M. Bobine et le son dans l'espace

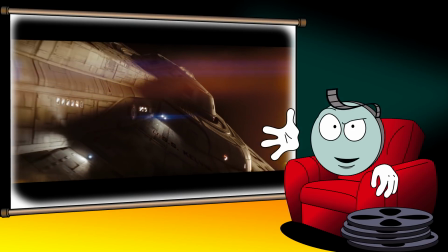4:11 Et puis il y a quelques cas particuliers, comme le Star Trek de G.J. Abrams, dans lequel les batailles spatiales sont parfaitement sonorisées, sauf à ce moment.
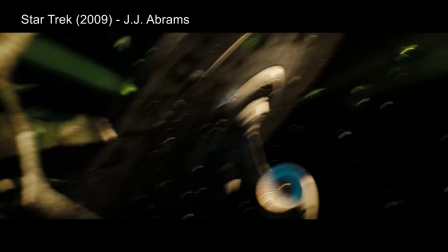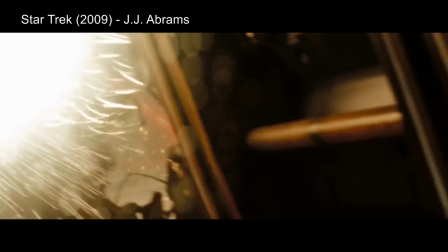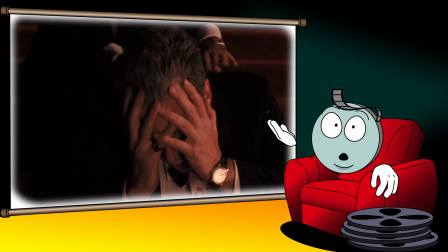4:31 Ici, l'absence de son intradiégétique est utilisée de manière dramatique. Autrement dit, on est plus proche du cri silencieux du Parrain III que de 2001 l'Odyssée de l'espace.
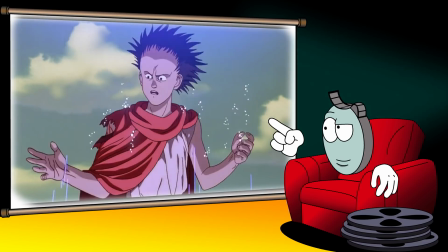4:39 On retrouve un peu la même chose dans Akira, avec le satellite dont le laser est sonorisé, mais dont la destruction par Tetsuo est silencieuse,
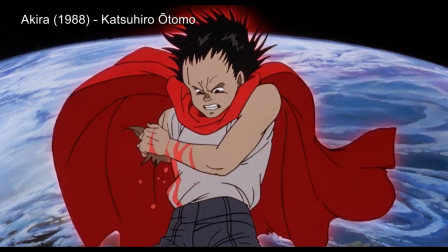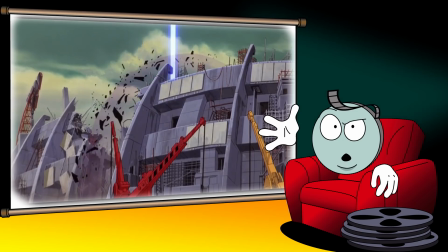4:55 une manière de souligner la puissance acquise par le jeune garçon, mais aussi de nous offrir un bref moment de répit avant la reprise des hostilités. Il y a aussi ceux qui font le choix de respecter scrupuleusement l'absence de son dans le vide galactique par souci de réalisme.
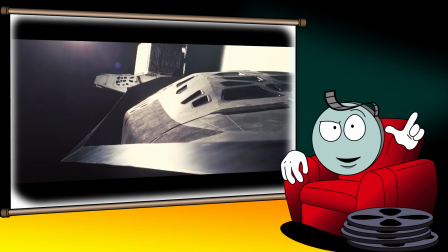5:08 Christopher Nolan étant un gros fétichiste de l'authenticité, les séquences spatiales d'Interstellar sont rigoureusement muettes et les sons proviennent exclusivement de l'intérieur des vaisseaux.
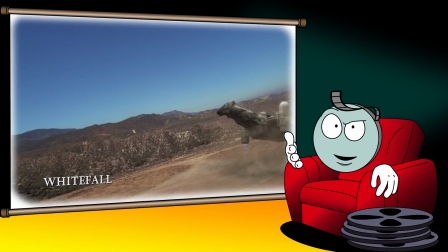5:17 Idem pour la série Firefly, dans laquelle Joss Whedon compense un budget modeste avec des parties-pris réalistes, dont l'absence de son dans l'espace.
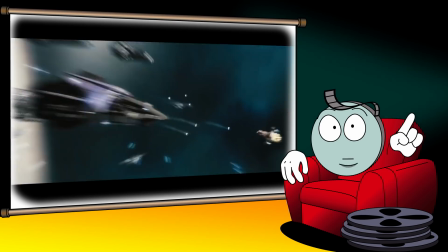5:24 Notons que dans Serenity, le film tiré de la série, Joss Whedon fera une entorse à ce parti-pris avec sa bataille finale parfaitement sonorisée.
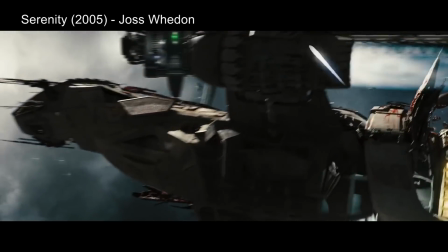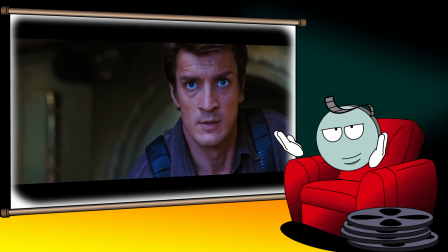5:37 Bon alors là, il y a une astuce, puisque le climax ne se déroule pas dans l'espace, mais autour d'une planète avec une atmosphère. Mais l'exemple le plus parlant est évidemment 2001 l'Odyssée de l'espace.
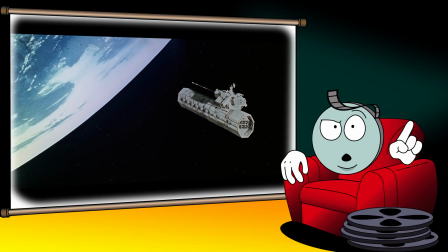5:47 À ce jour, le film de Stanley Kubrick est toujours la représentation la plus fidèle d'un voyage dans l'espace.
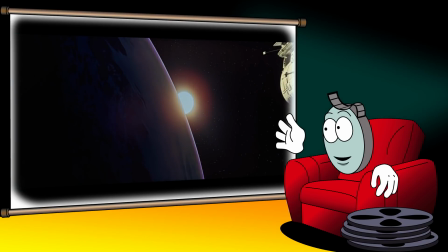5:52 Mais le réalisme du film n'est pas une fin en soi. Il sert avant tout les ambitions du réalisateur qui souhaite nous faire prendre conscience de l'immensité de l'univers. Et oui rien que ça.
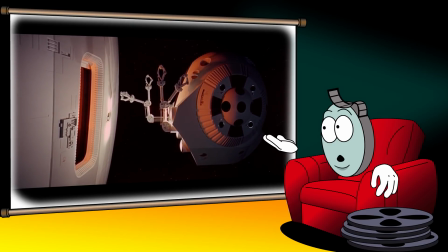6:01 Ainsi, l'absence totale de son pendant la sortie spatiale de Beaumann rend la scène profondément angoissante et permet à Kubrick de représenter le vide glacé de l'espace de manière sensorielle.
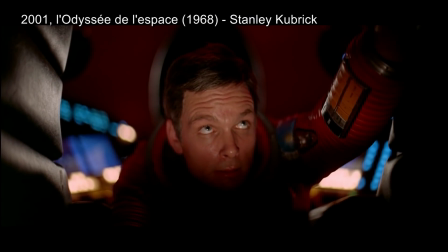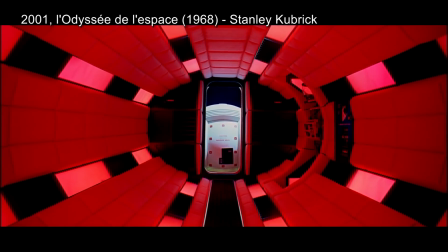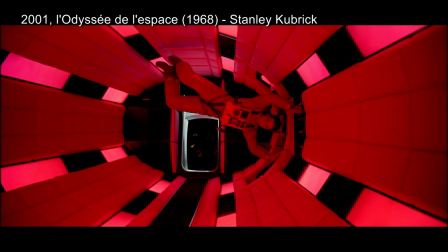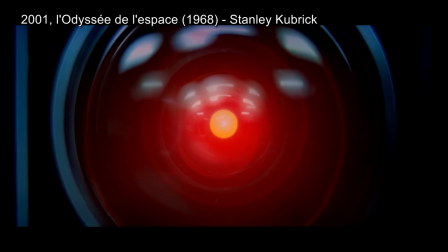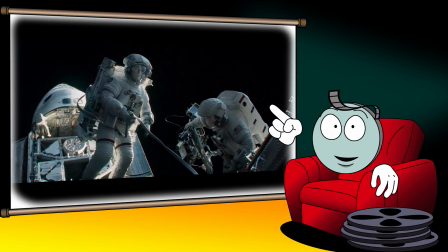6:51 L'absence de son est utilisée de la même manière par Alphonse Cuaron dans Gravity qui dépeint l'espace comme un endroit hostile où la vie ne peut éclore.
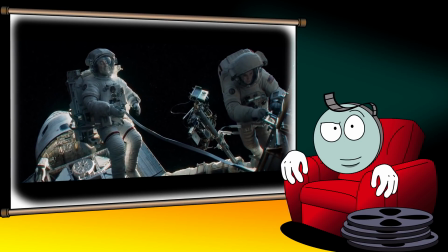6:58 Mais si ces films sont exempts de sons directs dans l'espace, n'allez pas croire qu'ils sont entièrement muets pour autant.
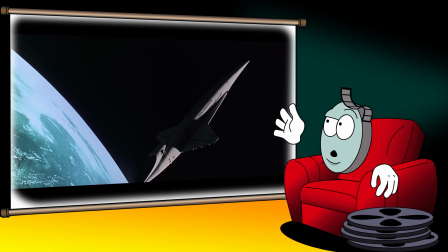7:04 Certaines scènes sont accompagnées d'une bande-son extra-anégétique, par exemple le beau Danube bleu qui rythme la valse des vaisseaux dans 2001 l'Odyssée de l'espace,
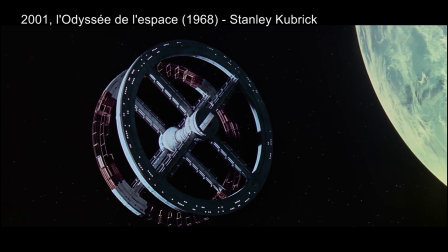les balades très westerns de Firefly,
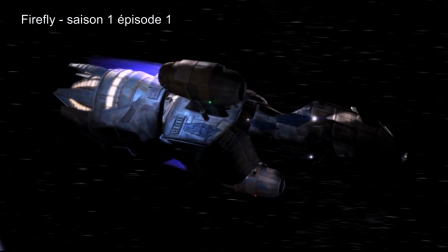les gros synthés baveux de Hans Zimmer dans Interstellar,
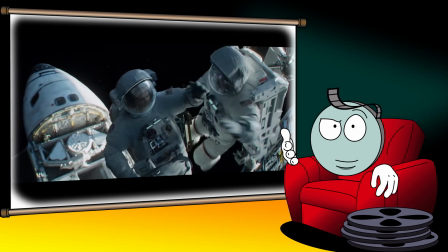7:35 ou encore le score de Steven Price pour Gravity qui tire quand même pas mal vers du sound design par moment.
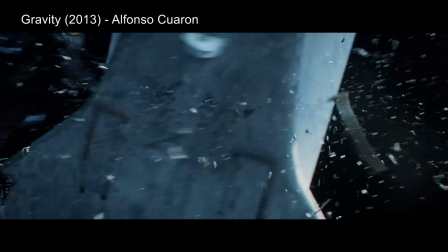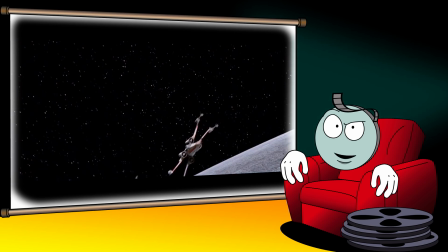7:49 Enfin, il y a George Lucas qui fait un choix radicalement opposé en utilisant le son dans l'espace de manière totalement débridée.
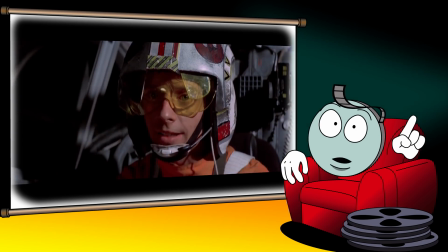7:55 C'est aussi une manière pour tonton George de nous rappeler que Star Wars a plus à voir avec la fantaisie qu'avec la science-fiction.
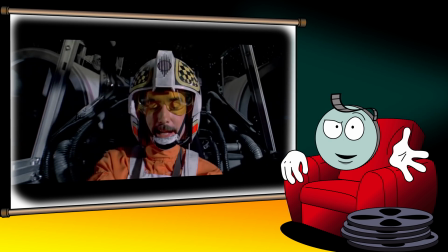8:01 Dès lors, il n'est contraint par aucune forme de réalisme scientifique.
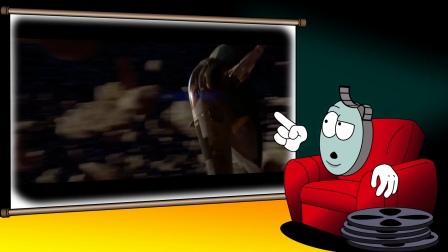8:04 Il ira d'ailleurs même jusqu'à mettre en scène une séquence avec des bombes soniques dans l'espace dans l'épisode 2 de la prélogie L'attaque des clones.